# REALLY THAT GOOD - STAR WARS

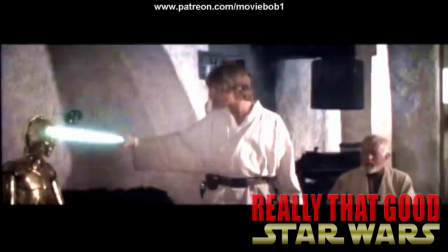1968s
And no, I'm not further breaking my own conceit here because this wouldn't actually be special yet because of the fact that this is Anakin Skywalker's blue lightsaber,
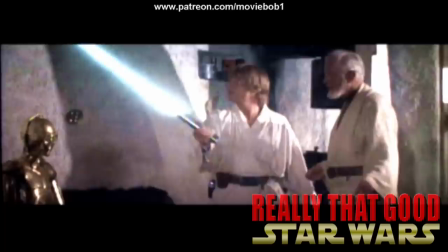1976s
lost at his turn to the dark side on Mustafar, soon to be lost interned by Luke on Bespin and later rediscovered by Rey?
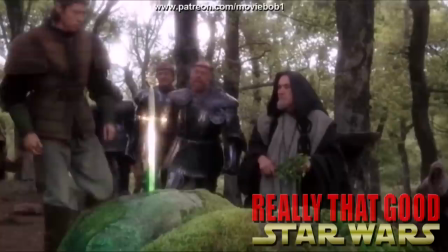1981s
No. The Western mythological traditional illusion here is enough.
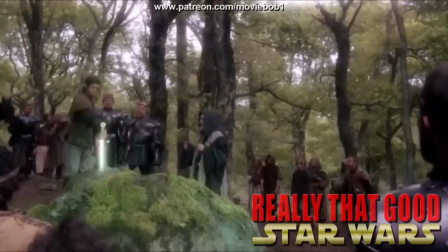1985s
This is a boy, seemingly of common birth, being entrusted with a token symbolizing the noble warrior heritage of his father by a wizard.
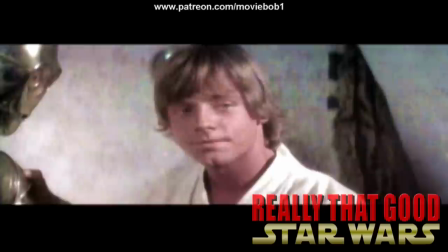1991s
This is Merlin, Arthur, Sword in the Stone and or Excalibur.
What is it? Your father's lightsaber.
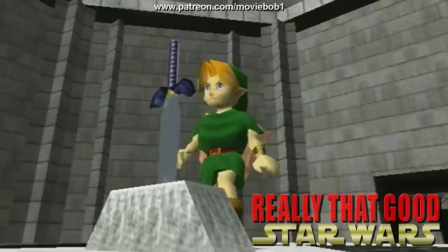1999s This is the weapon of a Jedi Knight.
The metaphor is unmistakable, it's obviously a big deal. Even without the mythic allegory, it's the introduction of a signature totemic weapon,
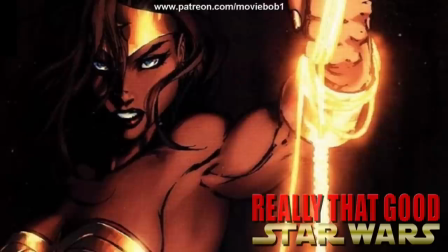2008s
the tradition of cinematic language generally denotes that those should get a close-up, an establishing shot or at least their own music cue.
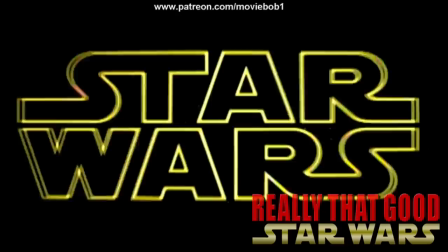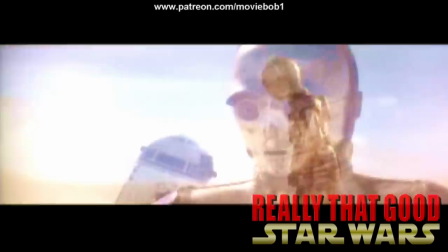2024s
But not in Star Wars, at least not at this point in Star Wars,
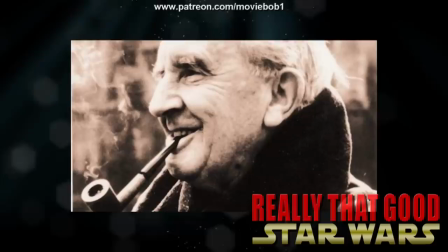2028s
where it still feels very much like a film of the late 70s rather than of the early 80s, and a wizard is just some kind of weird blissed-out mystic living in a hut,
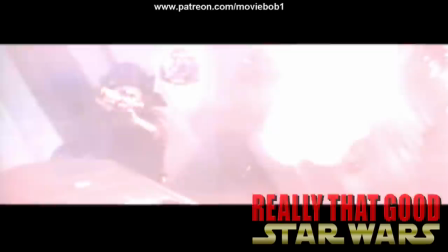2035s
thank you JR, though it's still sort of both and we'll come back to that. But for now, I want to stay on this theme of forcing the audience to subsume itself into the universe.
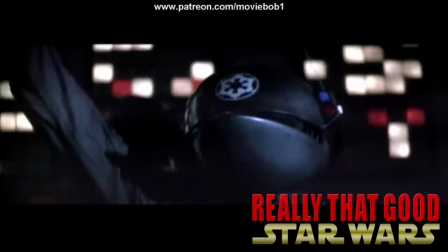2044s
Which, again, is all the more impressive when you remember that however big and elaborate this initial esoteric concept was,
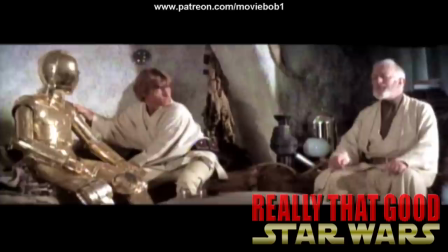2050s
Lucas was still pretty much making this stuff up as he went along.
No, my father didn't fight in the wars, he was a navigator on a spice freighter.
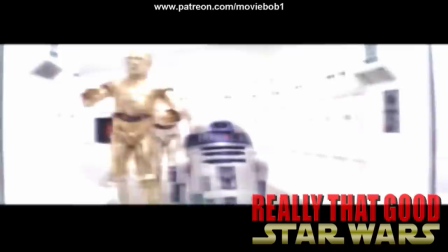2057s That's what your uncle told you. He didn't hold with your father's ideals, thought he should have stayed here and not gotten involved.
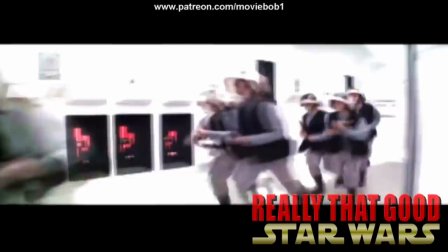2063s
The audience is so profoundly lost amid the sheer alien-ness of what's all around them from the moment Star Wars begins that the
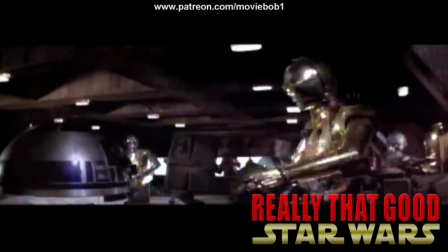2069s
film can exploit their instinct to grasp at anything familiar as narrative shorthand and all that weirdness with the spaceships,
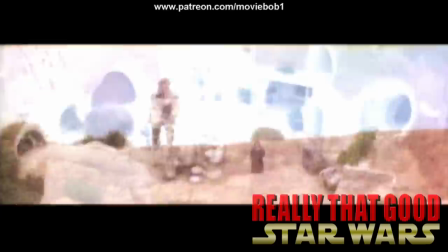2076s
invaders and droids and Jawas and Sandcrawlers,
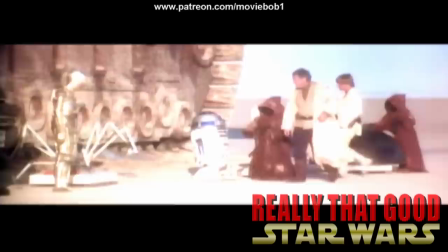2078s
the fact that we're able to immediately identify Luke and his relatives as some kind of farmers is familiar enough that everything about them and their surroundings feels like a safe,
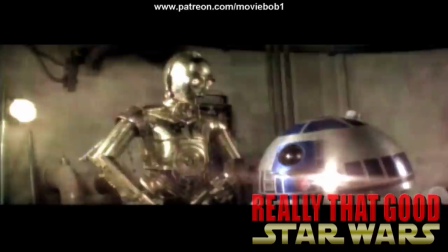2085s
grounded homestead without having to spend too much time establishing it. Speaking of familiarity, no sooner does the audience finally seem to have been given a tangible grasp of where we are,
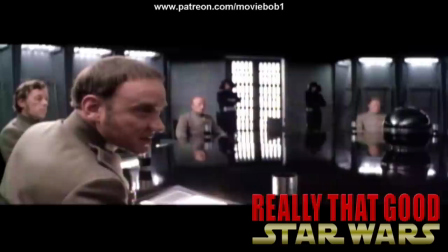2094s
what's going on and who to root I.e. we've got a rough sketch of the villain's plan and a broader power structure.
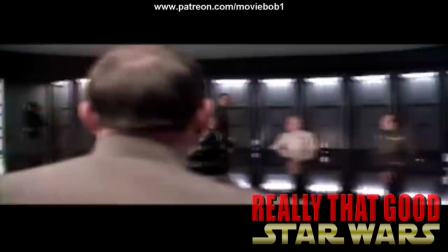2098s The Rebellion will continue to gain support in the Imperial Senate as long… The Imperial Senate will no longer be of any concern to us.
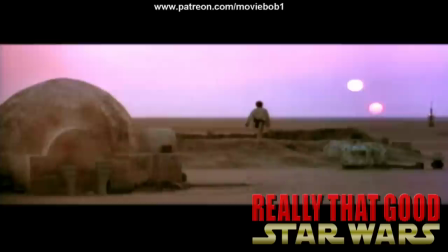2106s I have just received word that the Emperor has dissolved the council permanently. The last remnants of the Old Republic have been swept away."
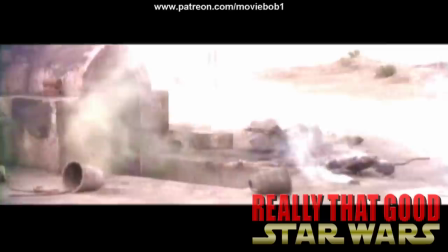2115s
We've got a theoretically relatable protagonist, a mentor figure to provide mythos, backstory and context, some dead people to avenge to get the old stakes raised,
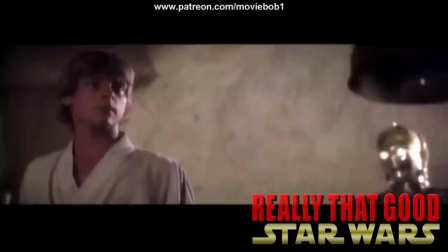2122s
everything gets super alien and otherworldly again because we dropped Luke and company into the cantina scene and oh my god what the hell is even happening the movie
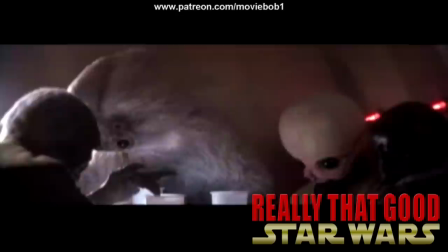2130s
turned all freaking weird again.
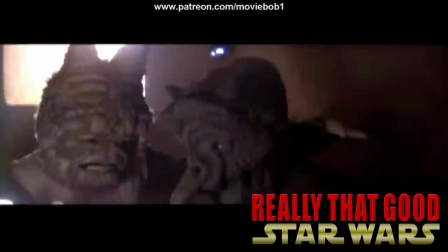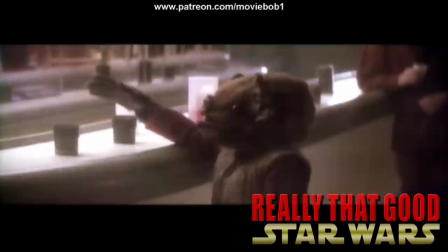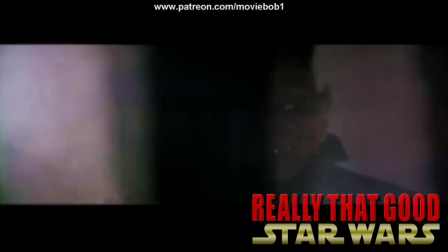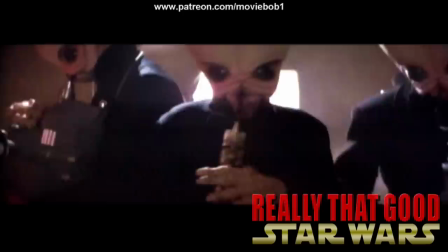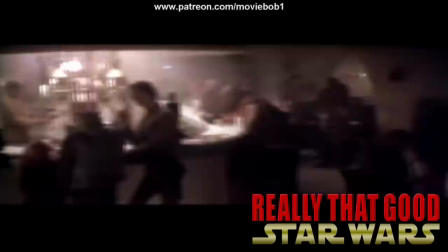2155s
Now this does serve to keep the audience on its toes and reinforce that this is a big strange universe and something bizarre is always potentially right around
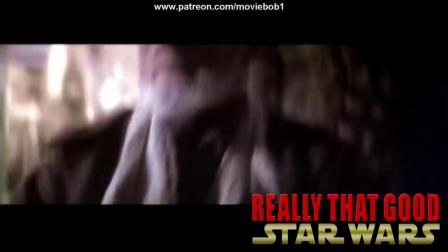2161s
the corner but the subtle fact that we are completely adrift in this place Luke is only mostly out of place and Obi-Wan rolls in like a boss
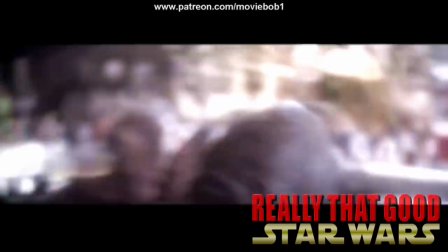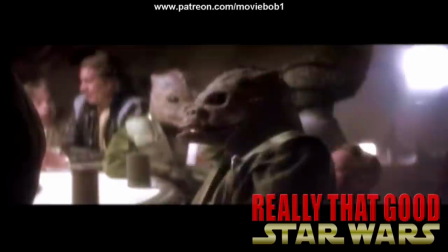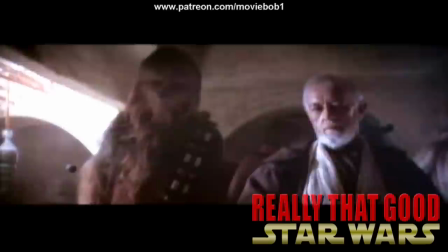2183s
doubly reinforces that there's a distinct layer of unreality separating us from even these supposedly relatable protagonists.
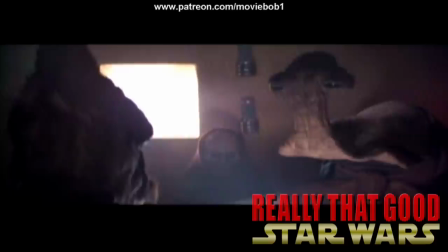2188s
Yes, we're even a little bit alienated from Luke. All American Golden Boy or not, you need to remember that even as late as 1977,
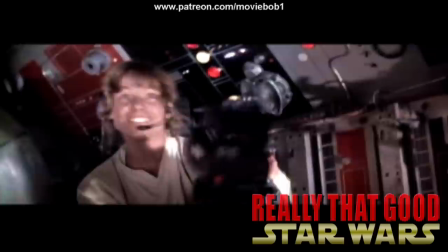2194s
a main character written and acted as young as Luke is was still kind of a new thing or at least something that hadn't been seen at this level of Hollywood filmmaking in quite a while.